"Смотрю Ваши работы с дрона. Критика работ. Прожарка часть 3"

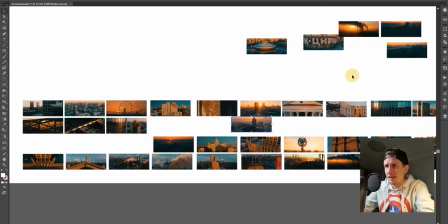2003s
Акцентирую внимание на цирк, но нужно перейти через какой-то нейтральный кадр. Мы не можем сразу лупить здание. Человеку просто надоест, у него болит голова будет.
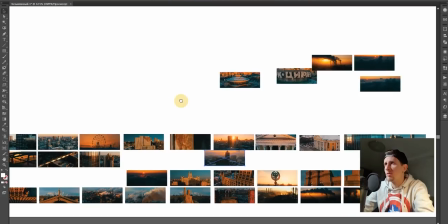2013s
То есть нам не хватает какого-то общего плана. У нас общих планов нету.
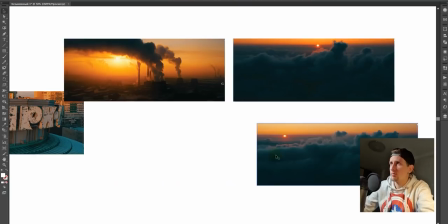2018s
Тыкать облака мы тоже пока не можем. У нас пока по сценарию еще рано заводы показывать.
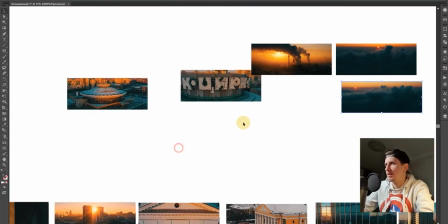2024s
Мы пока это всего не делаем. Ждем. Можно перейти, будет
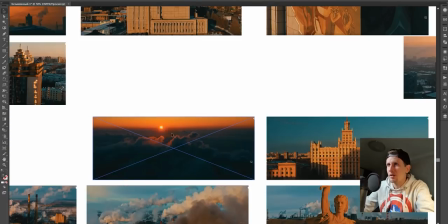2030s
через еще одни облака. У нас опять облака есть, вот такие. Смотри, сколько у нас облаков насобиралось-то.
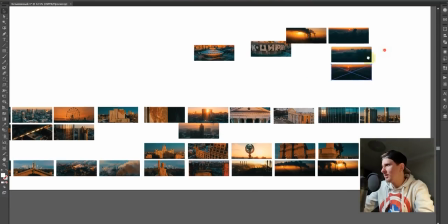2035s
То есть у нас три блока, что тебе говорил, облаков.
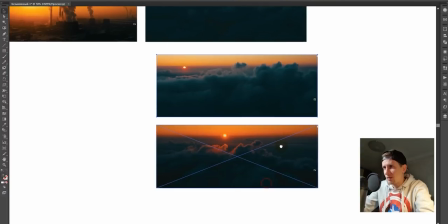2038s
Первый, вот этот кадр, по-моему, провалился через облака выхода на этот, выходом на промзону, но рано. Промзона вся яркая, а вот ты выпал на зону, которая темная. То есть оно не сочетается.
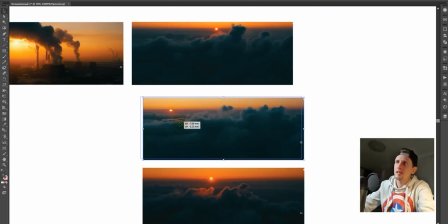2050s
Кадр сам по себе крутой, но если ты вышел бы на какой-то дым другой трубы темный и потом вышел на свет, было бы круче.
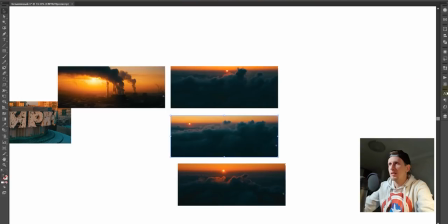2058s
В данном случае один закат, вот этот дым надо будет выбросить.
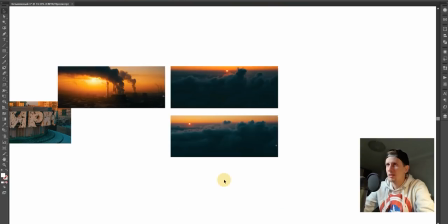2063s
Вот этот нам по-любому придется выбросить. Причем в своем желании.
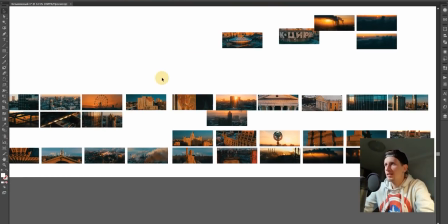2068s
Человек должен сейчас не видеть конкретно, что происходит.
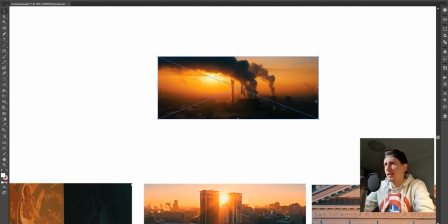2071s
Если сделал первый в начале там, ролика такой маленький намек, что сейчас будет какая-то промзона, а потом забил нас городом.
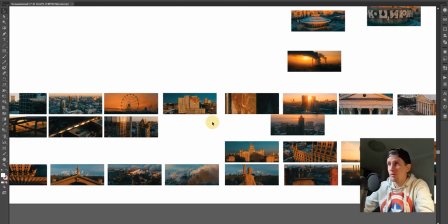2077s
Мы хотим сделать неожиданчик зрителю, чтобы он в конце понял, типа, опа, что я не понял, а что это такое? Поэтому следующее здание я бы вышел на звезду.
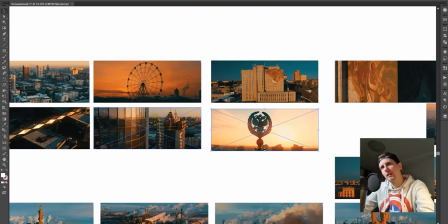2087s
То есть мы с среднего плана, с мини-плана на город вышел бы на, не звезду, вышел на герб.
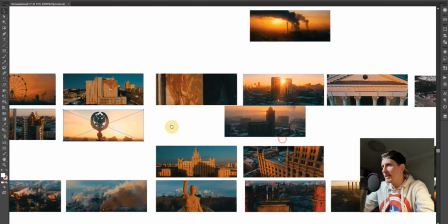2095s
После этого я бы вышел на герб. С герба я показал конкретно, что это такое.
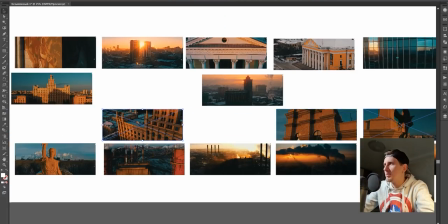2100s
То есть, ага, это здание. Вышел с крупного плана на это чудовище, которое висит там вверху на крыше.
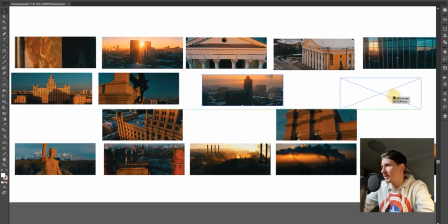2106s
Этот кадр пока я оставлю на перебивочный.
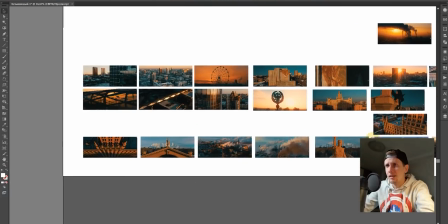2110s
Дальше я бы показал вверх ногами вот этот кадр.
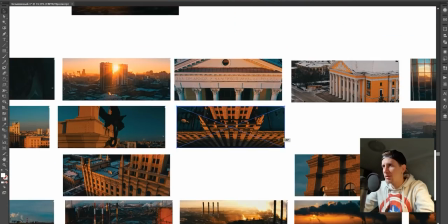2116s
Его перевернул бы и сделал, как в «Звездных войнах», вверх ногами вот так протянул бы вверх.
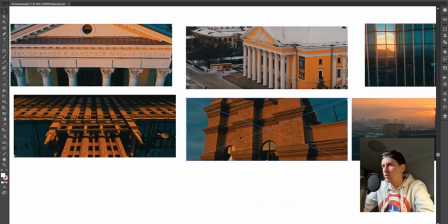2121s
После этого можно было крупно показать конкретно уже этот кусочек. Хотя правильнее было, например, бы сделать наоборот.
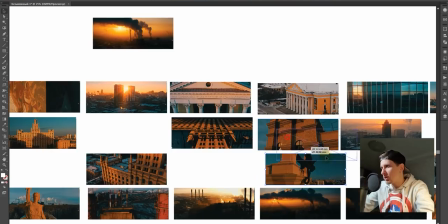2129s
Мы показываем кусочек, а потом на кусочке держится у нас эта химера.
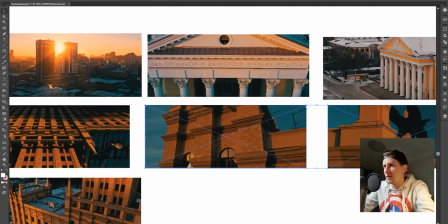2133s
То есть мы показываем сначала так, потом показываем маленький кусок этой здания, угол, и в этом углу оказалось у нас стоит химера.
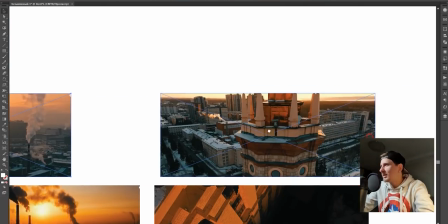2142s
Вот это было бы логика правильно. Этот кадр, он не туда, не сюда, я тебе объяснял, почему не подходит.
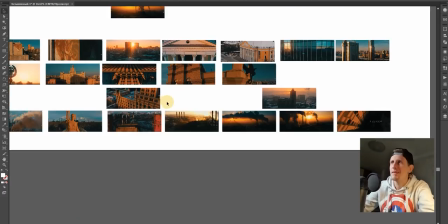2147s
Мы его удаляем, он нам не подходит.
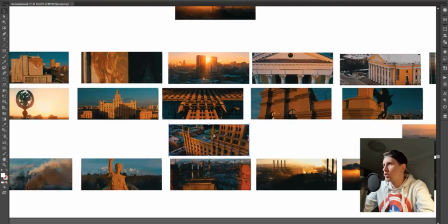2150s
По поводу следующего кадра этого здания, мне кажется, что мы должны с ним уже заканчивать.
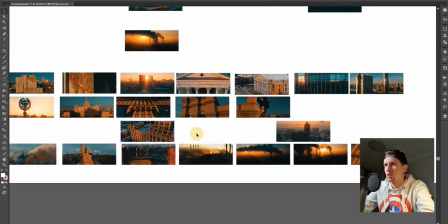2157s
Достаточно. Нам он больше уже не нужен. Мы его ставим пока на потом.
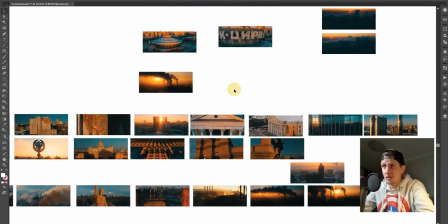2161s
То есть всегда нужно оставлять на потом. Дальше у нас идет цирк. Цирк такая странная вещь.
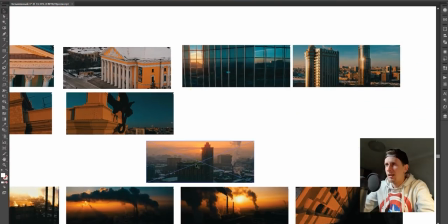2168s
Но цирк можно ставить после переходного кадра. Это вот этот. Общий непонятный нейтральный кадр.
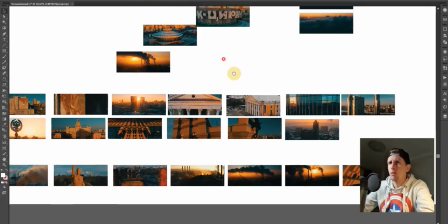2174s
То есть как бы и промзона, но не промзона. Но это может быть как бы в рамках города. Дальше мы ставим уже общий план цирка.
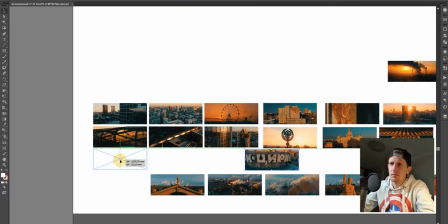2182s
И крупный план цирка, хотя, не знаю, бы, наверное, бы не использовал, но если снял, то может быть и так оставить.
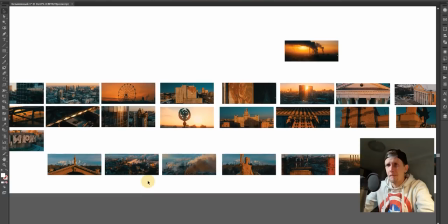2188s
Это то, что у нас осталось. Дальше мы можем переходить на следующий кадр и блок.
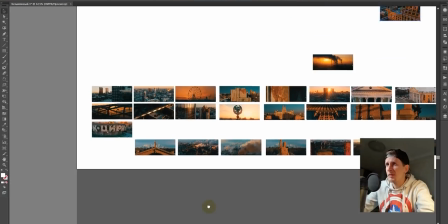2194s
Это идет у тебя уже конкретно промзона. Промзону я бы показывал следующим образом.
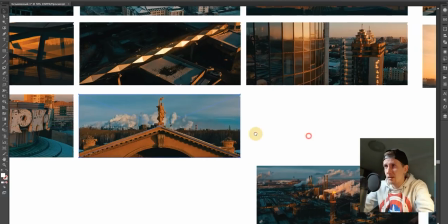2200s
Показал бы сначала до половины вот этот кадр, где ты проводишь до середины,
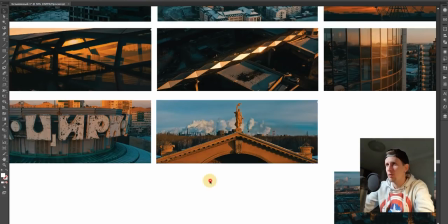2205s
постепенно открывая занавес зрителю, что сзади там какой-то жесть творится, я вообще не знаю, что с этим делать.
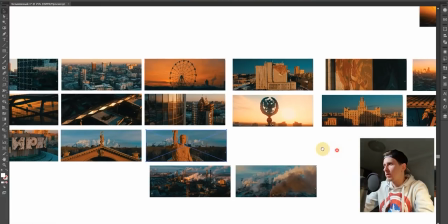2211s
Потом ты переключаешься на крупный план, а потом такой, ну все, пацаны, теперь вам сейчас будет жесть, мясо.
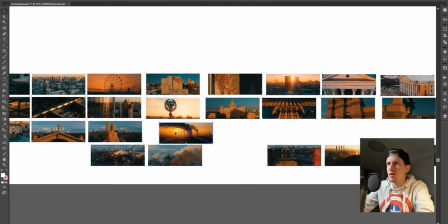2219s
И ты такой втыкаешь сразу такое месиво, такая импрессия пошла.
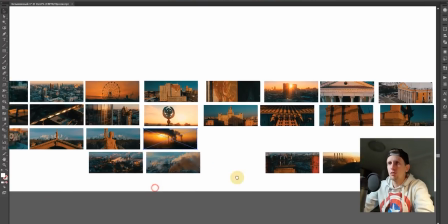2224s
И пошла такая импрессивная музыка, все, все, мясо бурлит, дж, промзоны.
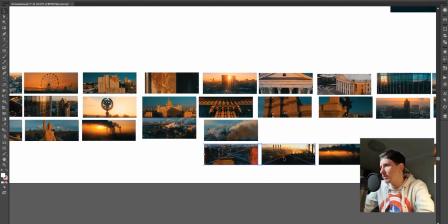2230s
Там дальше твой порядок уже нормальный будет, все, по порядку он уже пошел нормальный.
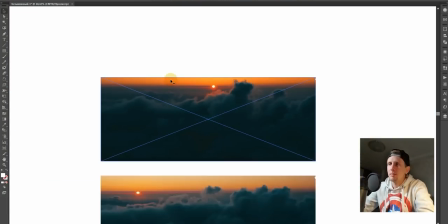2236s
Все, импрессия. Кадр классный, пока ты провалился сквозь облака и упал на стройку, но понимаешь,
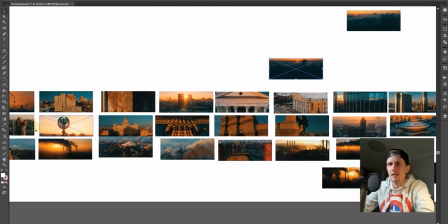2242s
у нас внизу слишком темно, а у нас все кадры светлые, мы никак не сможем сочетать.
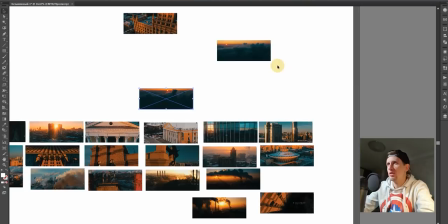2246s
При всем своем желании он не сочетается ни с чем. Вот видишь твой ролик, где не было солнца, он выпал просто.
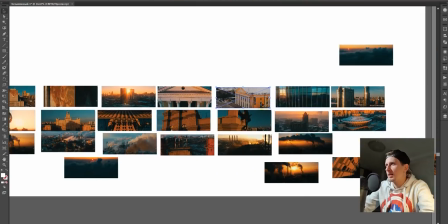2252s
То есть у нас все солнечные кадры, а здесь он просто выпадает, вот этот, с родина музыки.
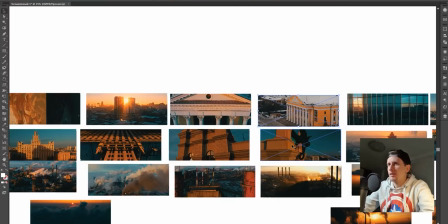2259s
Поэтому, наверное, мы возьмем и разобьем этот момент.
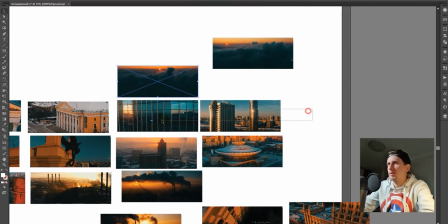2266s
Вот здесь родину мы разобьем как переходной кадр. Вот здесь мы его так разобьем.
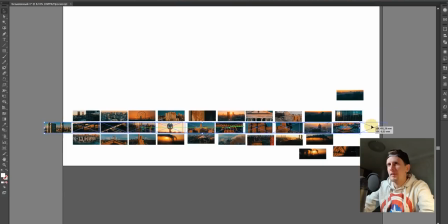2272s
Вот по блокам мы разбили твой ролик. Так нужно делать каждому, кто собирается делать правильный монтаж своих работ.
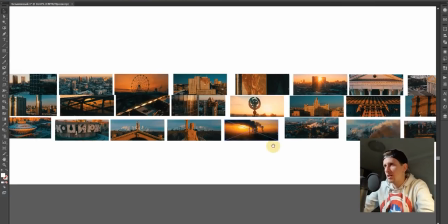2280s
Всегда нужно разбивать свой ролик после монтажа и смотреть, что у нас по цвету, чтобы все совпадало в тон.
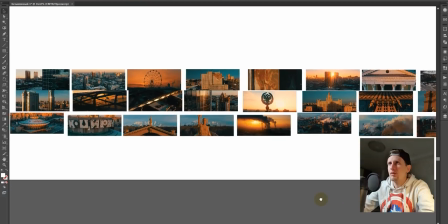2287s
Итак, у нас все совпадает темное с светлыми, потихоньку уходит в темное.
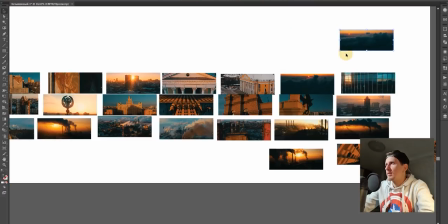2292s
Этот кадр, ну, не лепится никуда, где ты проваливаешься сквозь облака, ну никак он не лепится, ну куда его тыкать, непонятно.
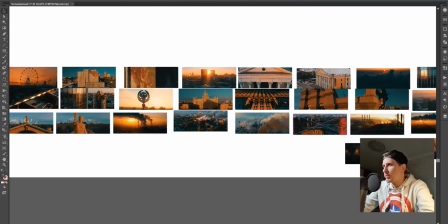2299s
То есть все, мы показали промзону, промзона пошла, пошла, пошла, там к ней вопросов не было.
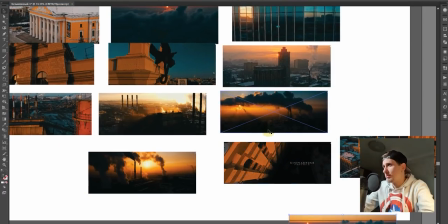2304s
Там были два похожих кадра, но в принципе мне этот кадр не сильно нравится. Давай мы все-таки этот уберем, поставим вот этот кадр.
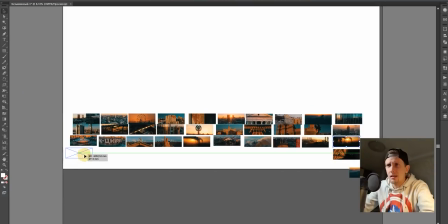2314s
После этого показать вот этот кадр, опять вернуться на здание это. Еще раз на здание и закончить кадр наоборот. Сделать реверс. То есть из темного этого всего жестяка
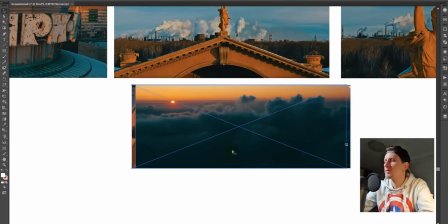2328s
возвращаясь на свет и конец титры и CinemaDrone надпись. Ну вот надпись CinemaDrone здесь полупрозрачным слоем сделать.
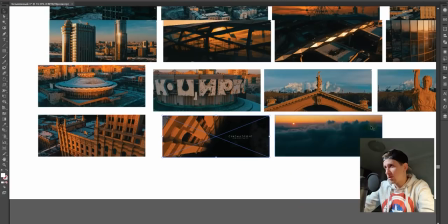2335s
Этот кадр зданием очень крутой, можно закончить. Но если не хочешь париться, то это, в принципе, кадр последний тогда придется выбросить. Но ни туда, ни сюда, он классный. Ну, знаешь, бывает, типа, ну, зачем пятое колесо автомобиля? Ну, кадр крутой, но не лепится, ну, ни туда, ни сюда. Ну, никуда его не засунуть.
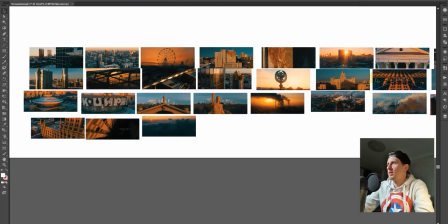2352s
Ну, что ты с ним сделаешь, я не знаю. И здание тоже у нас уже было в ролике, мы не можем его опять в конце оторвать от всех и еще раз его вставить.
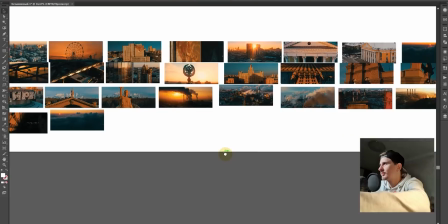2360s
То есть этот кадр тоже можно, в принципе, выбросить. Потому что у нас слишком много дублей пошло.
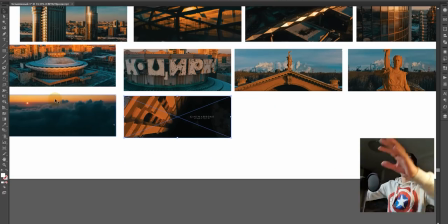2367s
Этот кадр можно выбросить. Провалимся вниз и ускорить таким сделать.
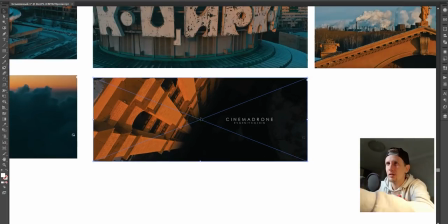2372s
Ускоренный такой монтаж, такой раз, и ты сразу падаешь на вот этот кадр с этим зданием, и сразу пошли титры.
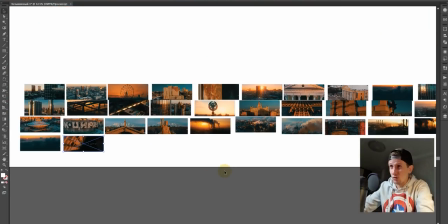2378s
Вот таким образом я бы построил твой ролик, и это было бы правильно.
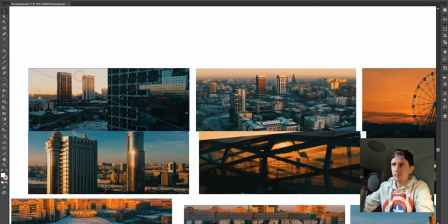2383s
Запоминай. Начал бы с этого кадра.
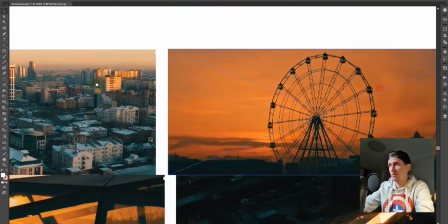2386s
То есть мы не показываем общий план города, потом показываем общий план города, показываем, что у нас в городе есть.
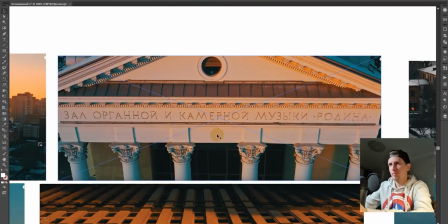2393s
По цвету у нас ничего не выпадает. Показываем крупным планом входную группу, потом общий план.
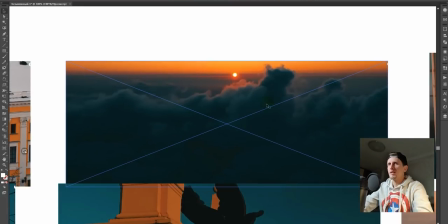2398s
Ну, видишь, по солнцу он вывалился. Потом переходящий кадр, когда мы просто нейтрально перекидываем, что у нас уже либо локация меняется, или тема меняется.
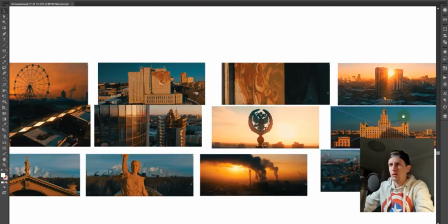2406s
Опять с крупного плана переходим на конкретно крупный план какого-то из этих зданий.
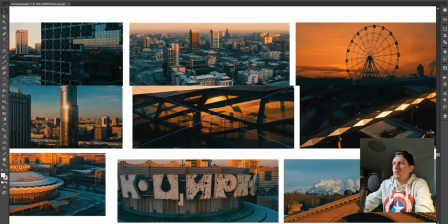2411s
Потом опять крупный план, что-то такое, вопрос у людей, что происходит. Потом, ага, это же кишка переходящая.
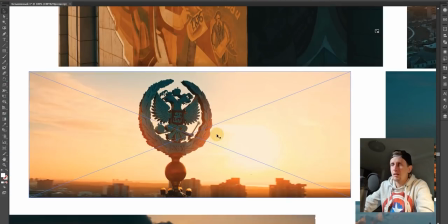2416s
Ага, это кишка между двумя этими домами. Так, герб, ага, где он, интересно? А, он на этом доме.
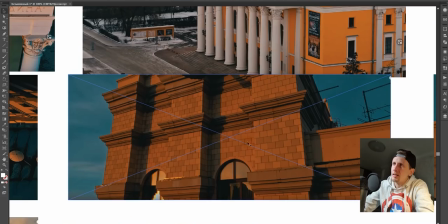2422s
Прикольно, ага, дом вот таким ракурсом, ничего себе, ага, есть у него какая-то конструкция, на какой-то конструкции стоит какой-то демон какой-то,
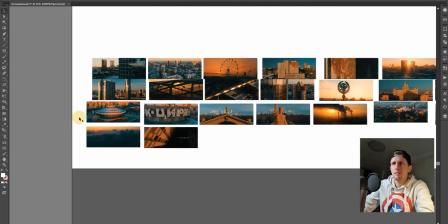2430s
переходящий кадр, это у нас общий план города, мы меняем тему, переходим на цирк, с цирка на крупного плана мы переходим на,
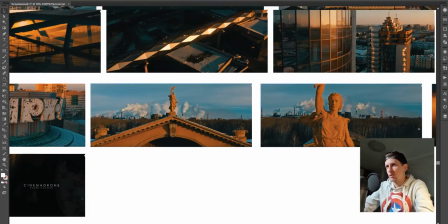2438s
постепенно переводя наш ролик в другое русло, это уже в промзону, у нас уже не так все так сладко, у нас тут уже движ, у нас уже проблемы с экологией,
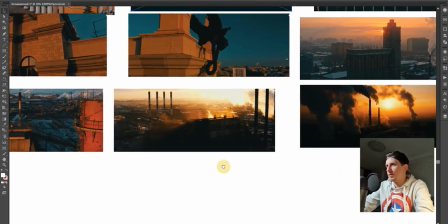2447s
постепенно мы переходим, показываем эту всю депрессивную обстановку и переходим на облака,
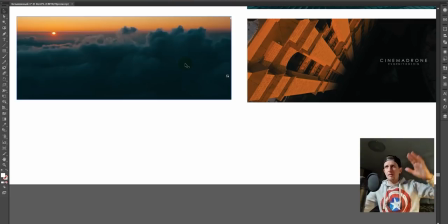2455s
показываем, что типа все хорошо, провалимся вниз в этот город, и титры пошли с этого кадра.
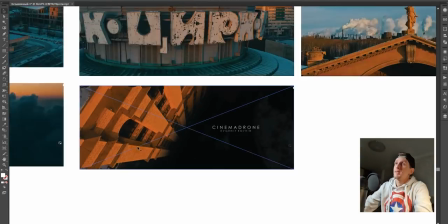2462s
Я думаю, это было бы офигенно, просто офигенно. Смотри сам, но я бы на твоем месте бы сделал так, это было бы логично, я бы сделал его короче,
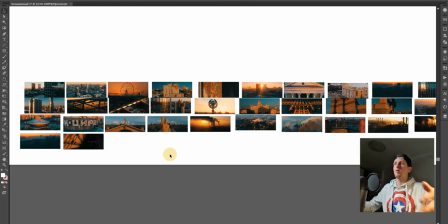2470s
может кадры бы сами по себе сделал длиннее проводки, но иногда много показывать тоже не нужно, то есть когда ты снял слишком много крутых кадров, все их показывать тоже не надо. Я за 7 лет столько всего наснимал, но до сих пор еще много чего кто еще не видел, у меня в арсенале столько кадров, и они ждут своего времени, то есть с одной локации можно снять 50 крутых кадров,
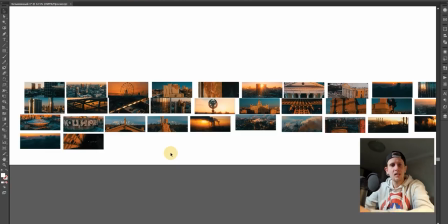2490s
но ты должен выбрать всего один из 50, а все остальные втыкать их туда, куда они нужны.